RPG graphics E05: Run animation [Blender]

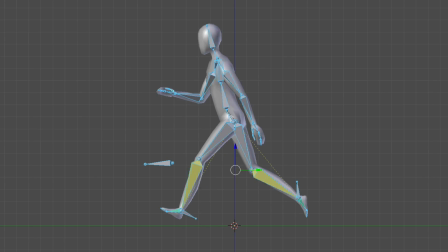0s
Hi everyone, in this episode we're going to be creating a run cycle for our character, and also a super simple idle animation.
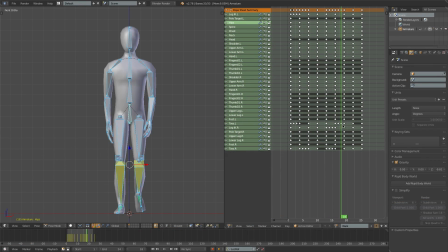8s
So I've got the walk open from last episode, and I'm just going to go on to frame 1, since this is a fairly good starting point for the first frame of our run animation as well.
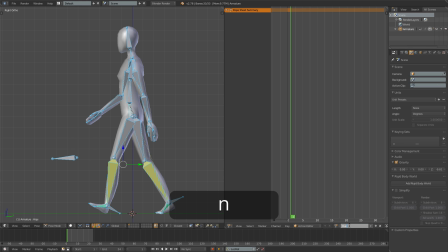18s
And then I'll close the walk action, create a new run action, and just press the F button once again to save it.
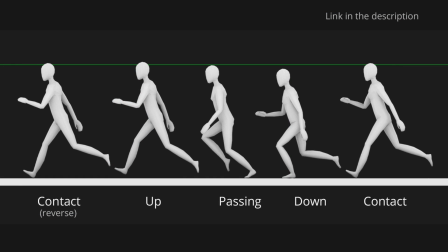28s
I've made this reference sheet for the run animation, so you can see just like with the walk, we've got our two contact poses on either side, and then the down pose, the passing pose, and the up pose in between. The main difference, of course, between the walk and the run, is that with the run we've got this one pose where both the character's feet are simultaneously off the ground.
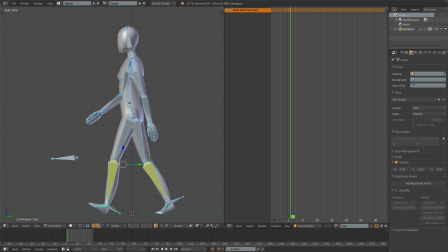50s
Okay, let's come in and create our first contact pose. So I'm going to bring this foot a little bit further forward and rotate it a little bit more. I'll of course have to bring the hips down on the z-axis so that the heel can make contact with the ground there.
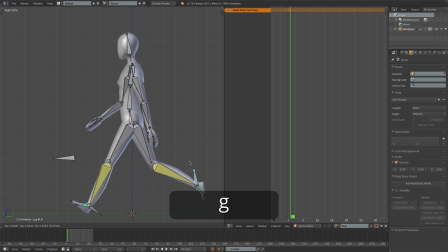66s
And I'm going to bring this other leg out, just trailing behind like so, and I'll reset the rotation on the toes there. and probably want to rotate the hips so that the character is sort of leaning into the run to make it look a little bit more energetic
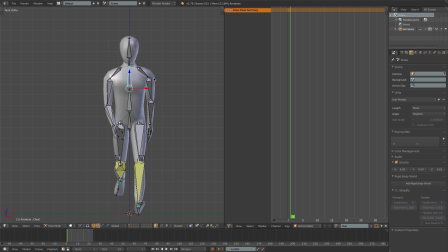81s
and from front view I'm also going to make the chest swing a little bit more dramatically from side to side so I'll rotate that a bit on the z-axis and just rotate the neck counter to that to try and keep the head stable
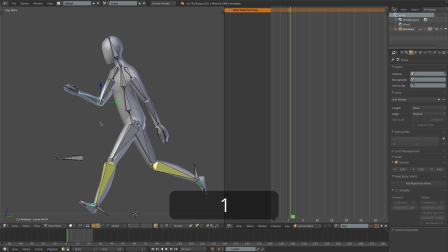98s
then the arms are going to come further up something like that perhaps I might just stick the elbow out a little bit more and just rotate the forearm to cross over the body a little bit more All right, I'll bend the elbow here as well a little bit and maybe bring that further back like so
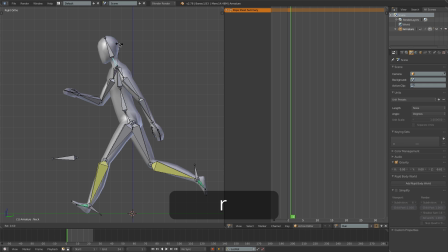118s
That should be just about okay for the first pose. Just going to try and get the head
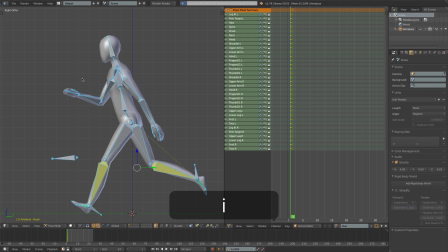124s
facing forward a little bit better and and then I'll select all the bones, press I to insert a keyframe, and then I'll copy this pose with Ctrl-C, and this is going to be an 8-frame run animation. So I'll come forward 8 frames to frame 9, and Shift-Ctrl-V, and insert keyframe.
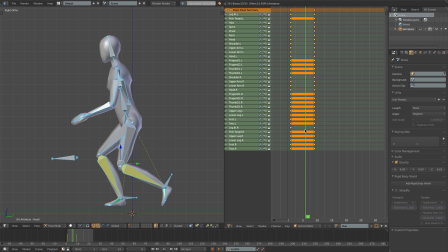143s
So we've got our two contact poses. Let's now come to frame 5 for the passing pose. So for this pose, I'll bring the left leg back a bit, getting ready to spring off the ground
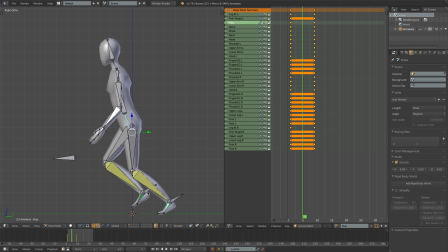159s
like so, bring the hips down a tiny bit and this leg is just going to be passing
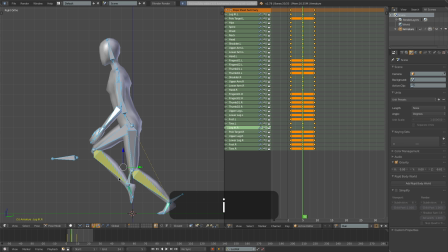166s
the middle of the character here insert a frame on that and go to frame 3 for the down position
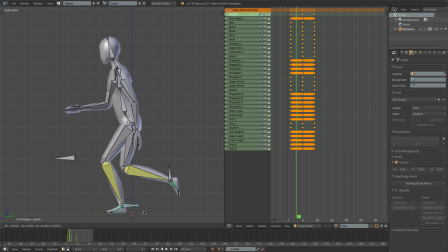173s
so here this foot is going to be flat on the ground the hips are going to be nice and low
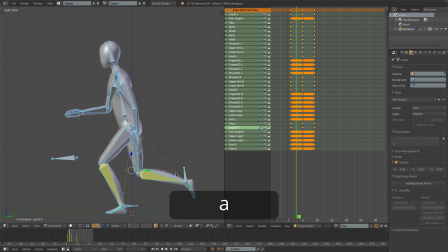182s
and this is going to be trailing back a little bit further. Alright, I'll insert a frame, and then our upper pose isn't actually going to be on frame 7, but rather on frame 8, just before the last frame.
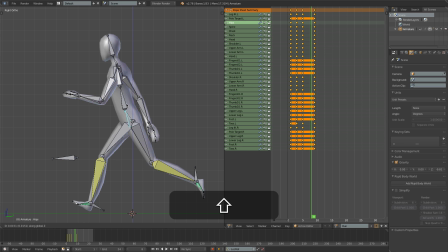200s
And this is going to be the highest point, but it's not going to be much higher than the contact frame. All right, let's insert a keyframe and have a look. I think this is looking okay.
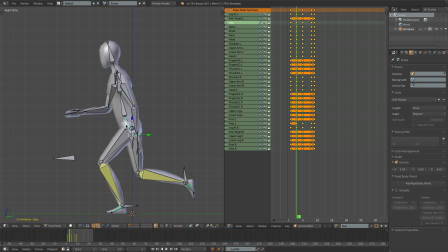220s
I think the character can maybe go a little bit lower down on this down pose, just to try and emphasize the weight a bit more. And on frame 2 we of course want the foot to have already slammed down, and we can have the toes flopping behind as we did with the walk.